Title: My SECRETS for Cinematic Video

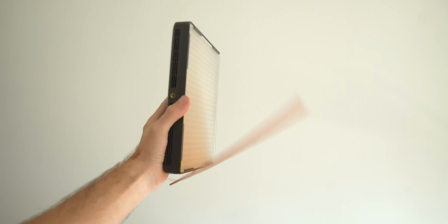(0:06)
simple tricks over the years, from scrappy filmmaking to high-budget filmmaking,
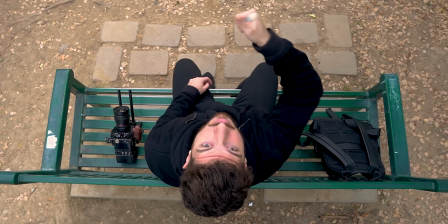(0:11)
and today I want to share 5 key ingredients to bring that pro cinematic quality to your films or your videos, regardless of your budget.
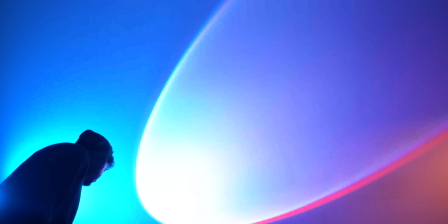(0:21)
So for me, it all starts with the lighting.
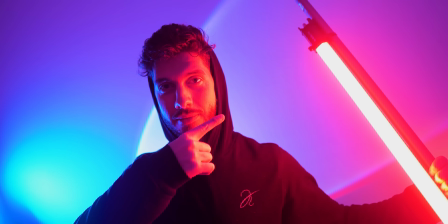(0:24)
You can really get creative on how to light people or spaces, and lighting with story in mind can make even simple setups feel cinematic. You can use hard lights or soft lights to get very different looks, and you can play with the color temperature or ways to break up or diffuse that light source.
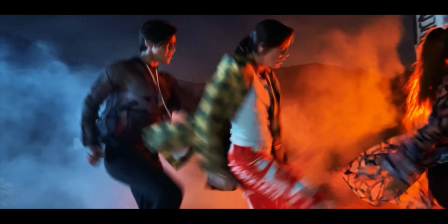(0:45)
I love using haze as a way to soften the light, or like in this scene, use the smoke as a bounce for additional ambience.
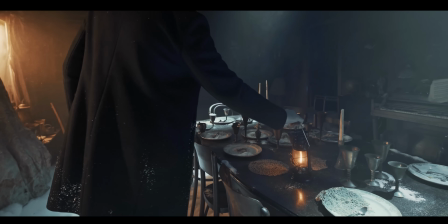(0:53)
And cinematic lighting can be as simple as that, as just haze and knowing the right time of day, or even a space just simply being lit by a lantern.
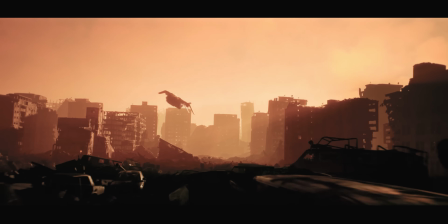(1:02)
On the flip side, shadows can create contrast, which can hide some of the cracks of a VFX shot.
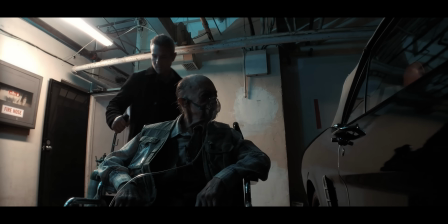(1:09)
Shadows can really add drama and mystery to a shot.
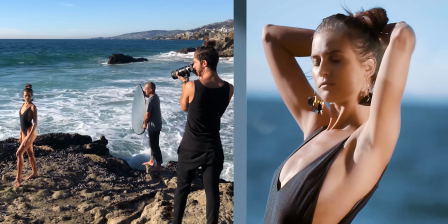(1:13)
And it all starts with becoming familiar with how to shape natural light by maybe bouncing it with a board or a reflector,
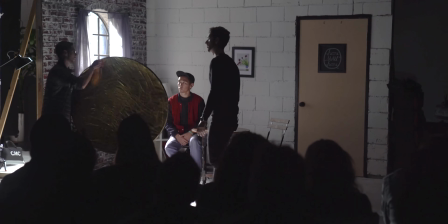(1:20)
or even blocking it with negative fill.
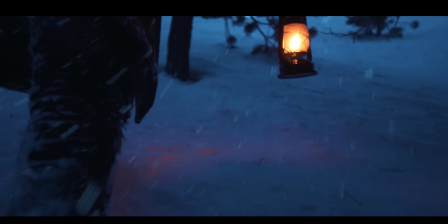(1:23)
The sun is a free and super powerful source, and you can always build from there with practicals or your own lights.
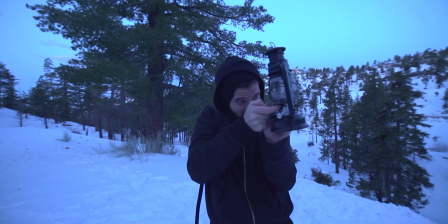(1:31)
And sometimes you don't want any light at all and you want to kind of build the sunlight artificially from scratch.
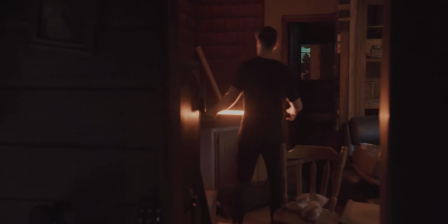(1:36)
So for this music video,
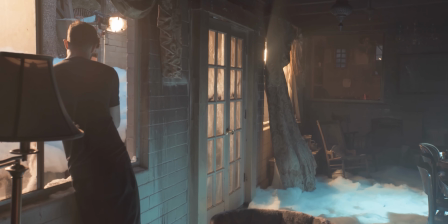(1:37)
I wanted that early dawn look where kind of the first rays of sunlight start piercing through the hills and they come in through the windows of this cabin.
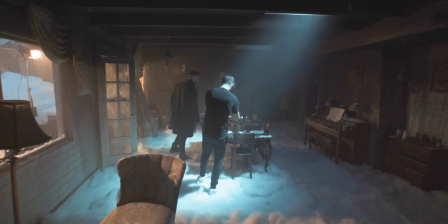(1:45)
But that moment only happens for a few minutes in real life.
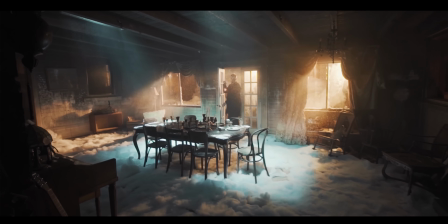(1:48)
So it was crucial to extend this moment for a full shoot day and have also the light at the right angle for the blocking of the performance.
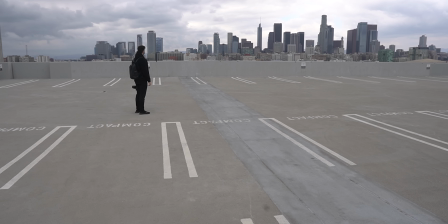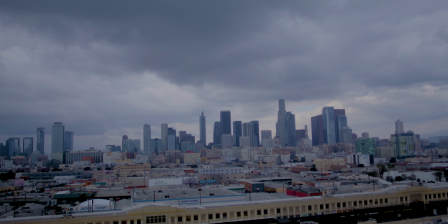(2:04)
I love finding the right composition for a frame because it's free and it's always available to you.
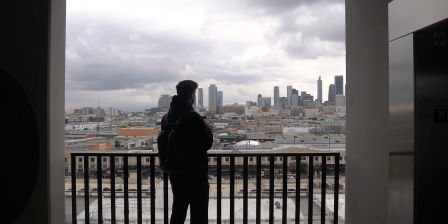(2:11)
It's limitless creativity and being able to observe and capture a space that carries what you're saying forward.
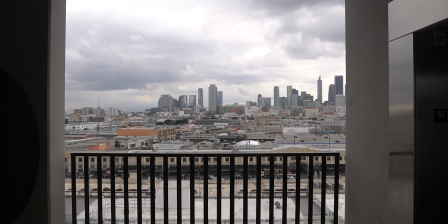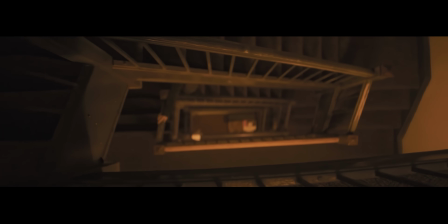(2:23)
And this can be as simple as where you place the point of interest in the frame.
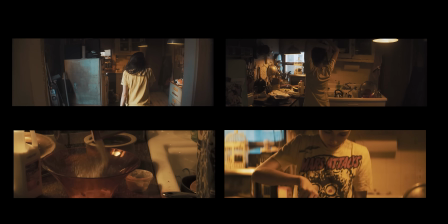(2:28)
Is it to the side or is it centered? Mixing that with lens and focal length choices can make a shot feel interesting.
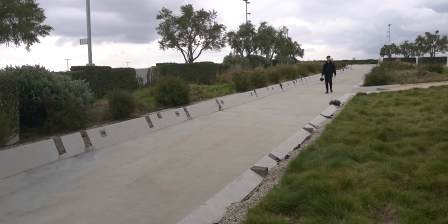(2:38)
Like knowing when to use and not to use the rule of thirds, or leading lines, which can be great ways to guide the viewer's eye in the frame.
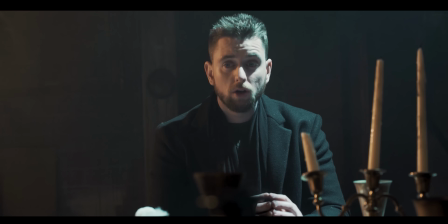(2:46)
Having something in the foreground can also add depth to your shot and make it feel more dynamic. This can also be true with the blocking of an actor.
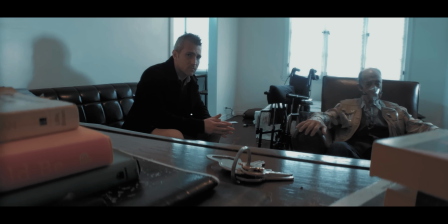(2:54)
So for example, something in the foreground can draw in a character closer to camera, turning a wide shot into a close-up.
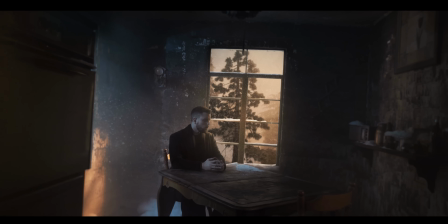(3:04)
Movement within a frame can add production value, whether it's people or weather effects or the movement of the camera itself.
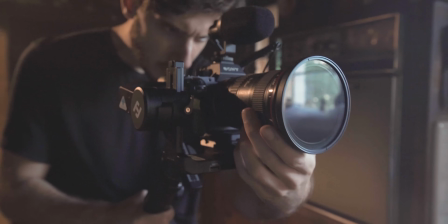(3:12)
And the trick with all these ideas is to always follow the story and the emotional significance of that scene.
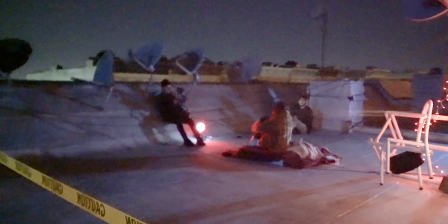(3:18)
And if you can't execute on that movement that you have in mind properly, whether that's from lack of gear or time constraints,
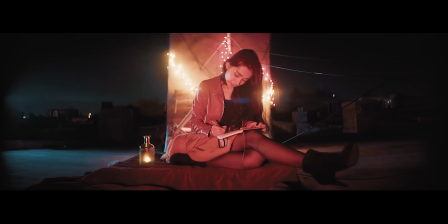(3:24)
it's always better to opt out for a static shot that can still convey what you want, just in a different way.
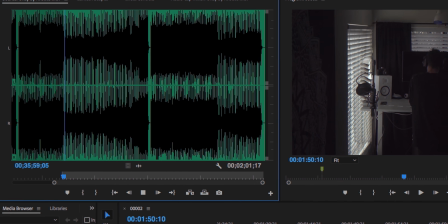(3:30)
So when you have all the visuals in a good place, it's important to carry that attention to detail in post-production, especially when it comes to sound.
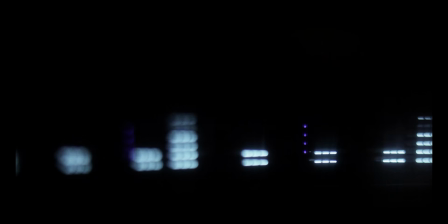(3:37)
Very few things can break your project like bad audio.
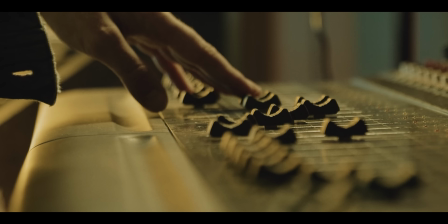(3:41)
Not only is the quality of how you capture the sound important, but so are your sound design choices.
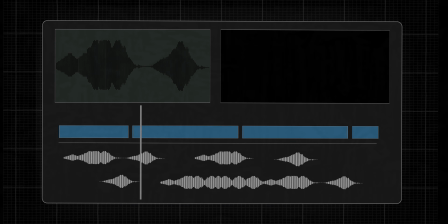(3:47)
How are the sounds layered? What elements are you adding? And thinking of ways of processing the sound to fit the perspective from which that sound is heard from.
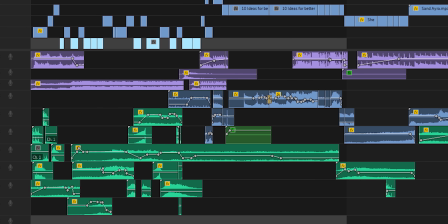(3:55)
So whether you're choosing it to be subjective from a character in a scene or more omnipresent from a narrator,
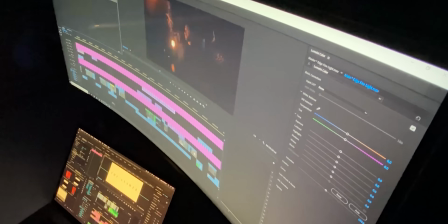(4:03)
the more time to build the sound bed of your project, the better. Just add as much detail as you can, and that'll add a lot more life to your films.
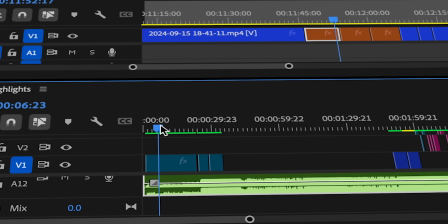(4:13)
Speaking of sound, nothing transforms a scene quite like the right music. The right soundtrack can be a huge supporting role to the emotional tone of a scene.
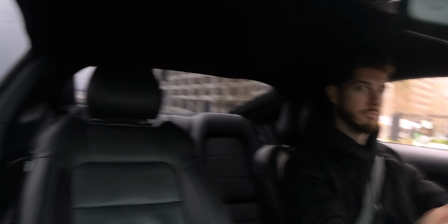(4:26)
But here's the thing, using popular music legally was almost impossible for creators like us until now.
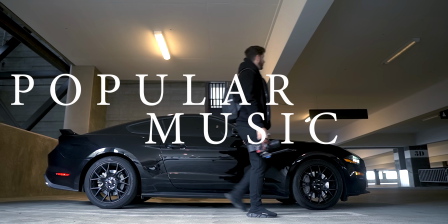(4:33)
There's nothing quite like using a popular song that people are familiar with into your own project.
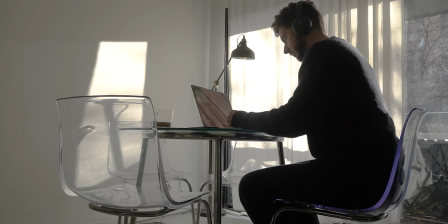(4:42)
It just instantly adds production value and makes your project feel legit. There's even proven data that playing well-known music increases viewers' retention.
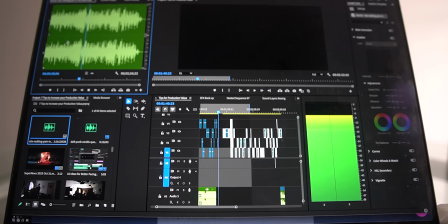(4:53)
I mean, imagine a scene in your short film where Drake is playing as a soundtrack.
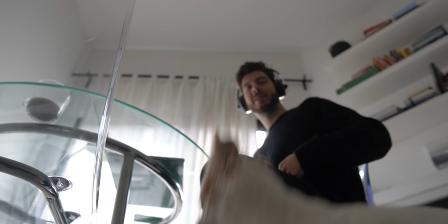(4:57)
It's just crazy. And this is why I'm excited that this tip is actually our sponsor, Blicked.
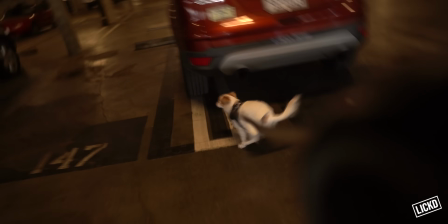(5:06)
Because with Lick, you can license tracks from big name artists and use them in your videos on YouTube.
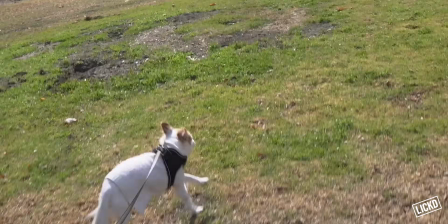(5:12)
There's no catch. Once you pay a license and pair it to the video that you're posting, there's no copyright claims to take your video down or any monetization issues.
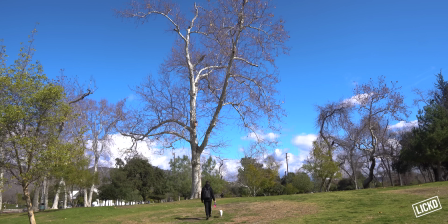(5:20)
I still can't get over the feeling of using one of my childhood favorite songs from Linkin Park in one of the edits that I'm doing for a passion project.
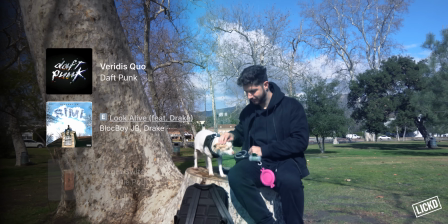(5:29)
It just really feels special.
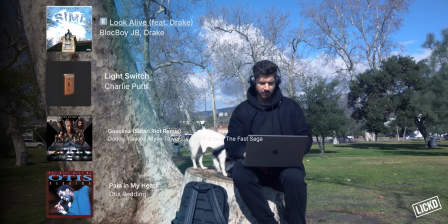(5:31)
Licensing music on Licked is super simple, and in this video alone, I've used tracks from artists like Daft Punk, Kendrick Lamar, David Bowie, and more.
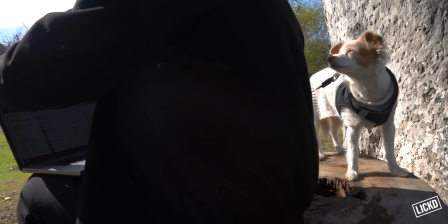(5:39)
So the secret is out. You too can use songs that you like and that may have even been the soundtrack to your daily life
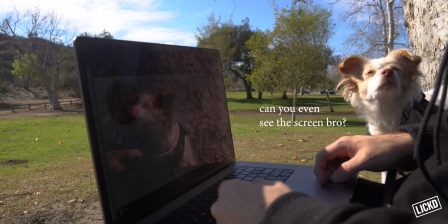(5:46)
or even a source of inspiration and actually use them in your very own videos.
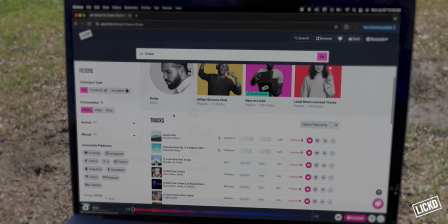(5:50)
All you have to do is subscribe to one of Lick's plans, browse, download the license, and add your attribution to your video, and Lick clears any claims.
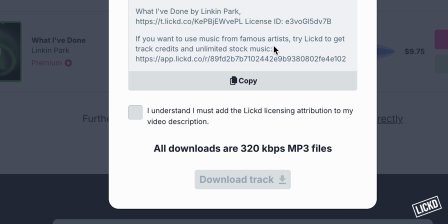(5:59)
Just like that, you can drag and drop your favorite music into the edit of your films or your vlogs, and it still feels like magic to me.
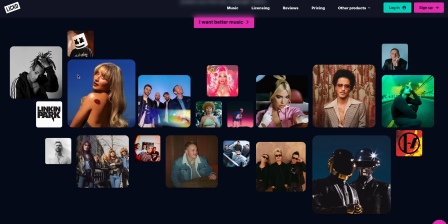(6:07)
It's just amazing that we have access to these kind of things now, and Licked is honestly a game changer for me.
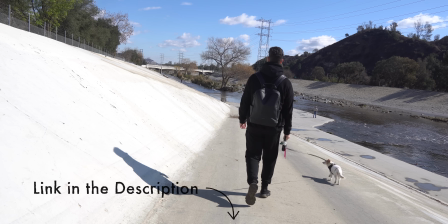(6:12)
So super excited to share them with you. Use my link in the description and check them out.
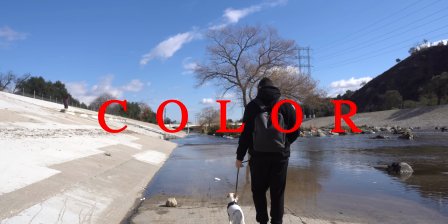(6:17)
Now on the visual side, color can be the finishing touch of your project in your color grade.
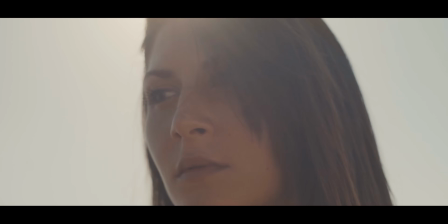(6:23)
That can be a more muted look or a more vibrant, high contrast look.
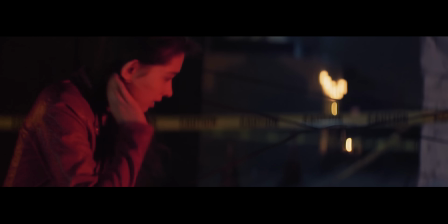(6:27)
Different colors can hold also a different symbolic meaning, and in a practical sense, they can also provide visual separation in your frame.
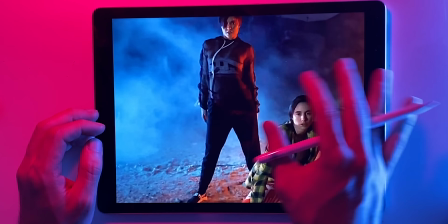(6:35)
The most cliche version of this is the orange and teal look that blockbuster movies are known for,
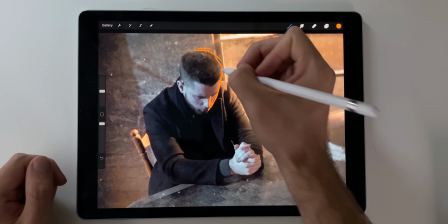(6:41)
but it does something very effective in adding dimension to your shot.
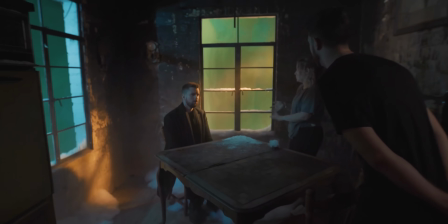(6:45)
Unless you're viewing a 3D experience, most movies are a flat representation of the world. So our screens are like flat canvases, and how we choose to paint light and frame things can create a more immersive space.
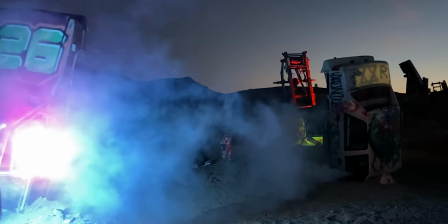(7:01)
You can use color theory and complementary colors to your advantage, and you can even experiment with clashing colors for maybe a specific effect.
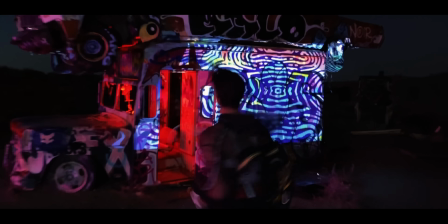(7:09)
There are no rules, just what feels best to represent your ideas.
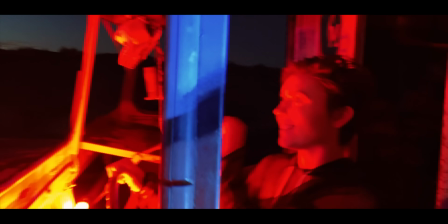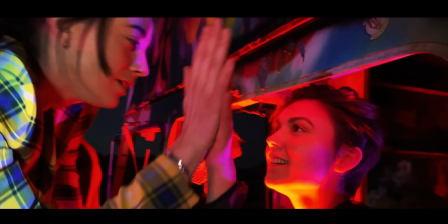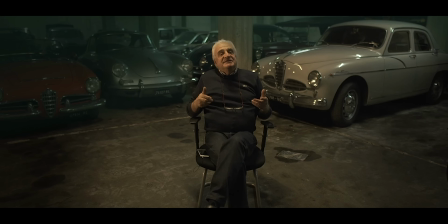(7:22)
And you know me and this channel, you can take these tricks further in post by highlighting your lighting choices or even erasing lights in your scene with some basic masking.
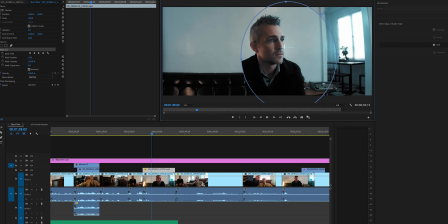(7:33)
So adding production value doesn't have to break the bank.
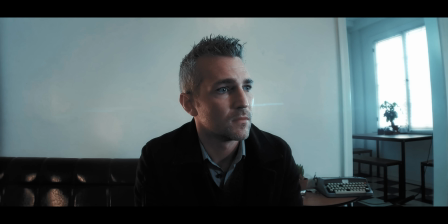(7:36)
It's about making smart, intentional choices, putting story first, and finding the right storytelling elements to support that.
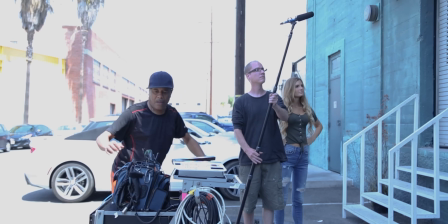(7:44)
Whether it's leveling up your lighting, focusing on sound design, or licensing incredible music with platforms like Licked,
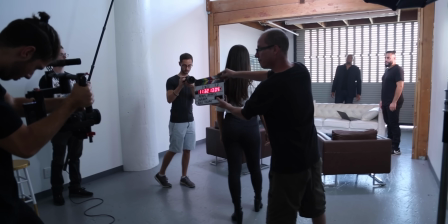(7:50)
these tips can take your projects to the next level.
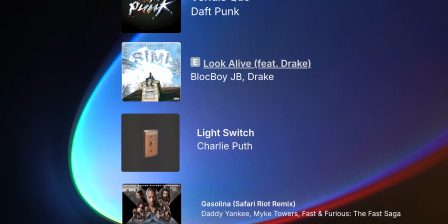(7:53)
So if you've been dreaming of using songs from your favorite artists just like me, link again is in the description, don't forget.
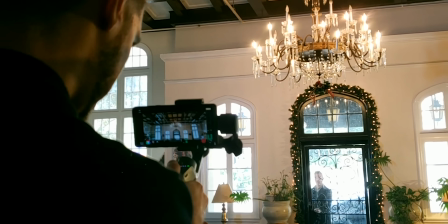(8:00)
And if you found any tips in your shooting or editing that have helped you, feel free to share those ideas in the comments section below. And thank you so much for watching. Subscribe for more videos like this. My name is Chris Trini for Kriscoart, and I'll see you next time.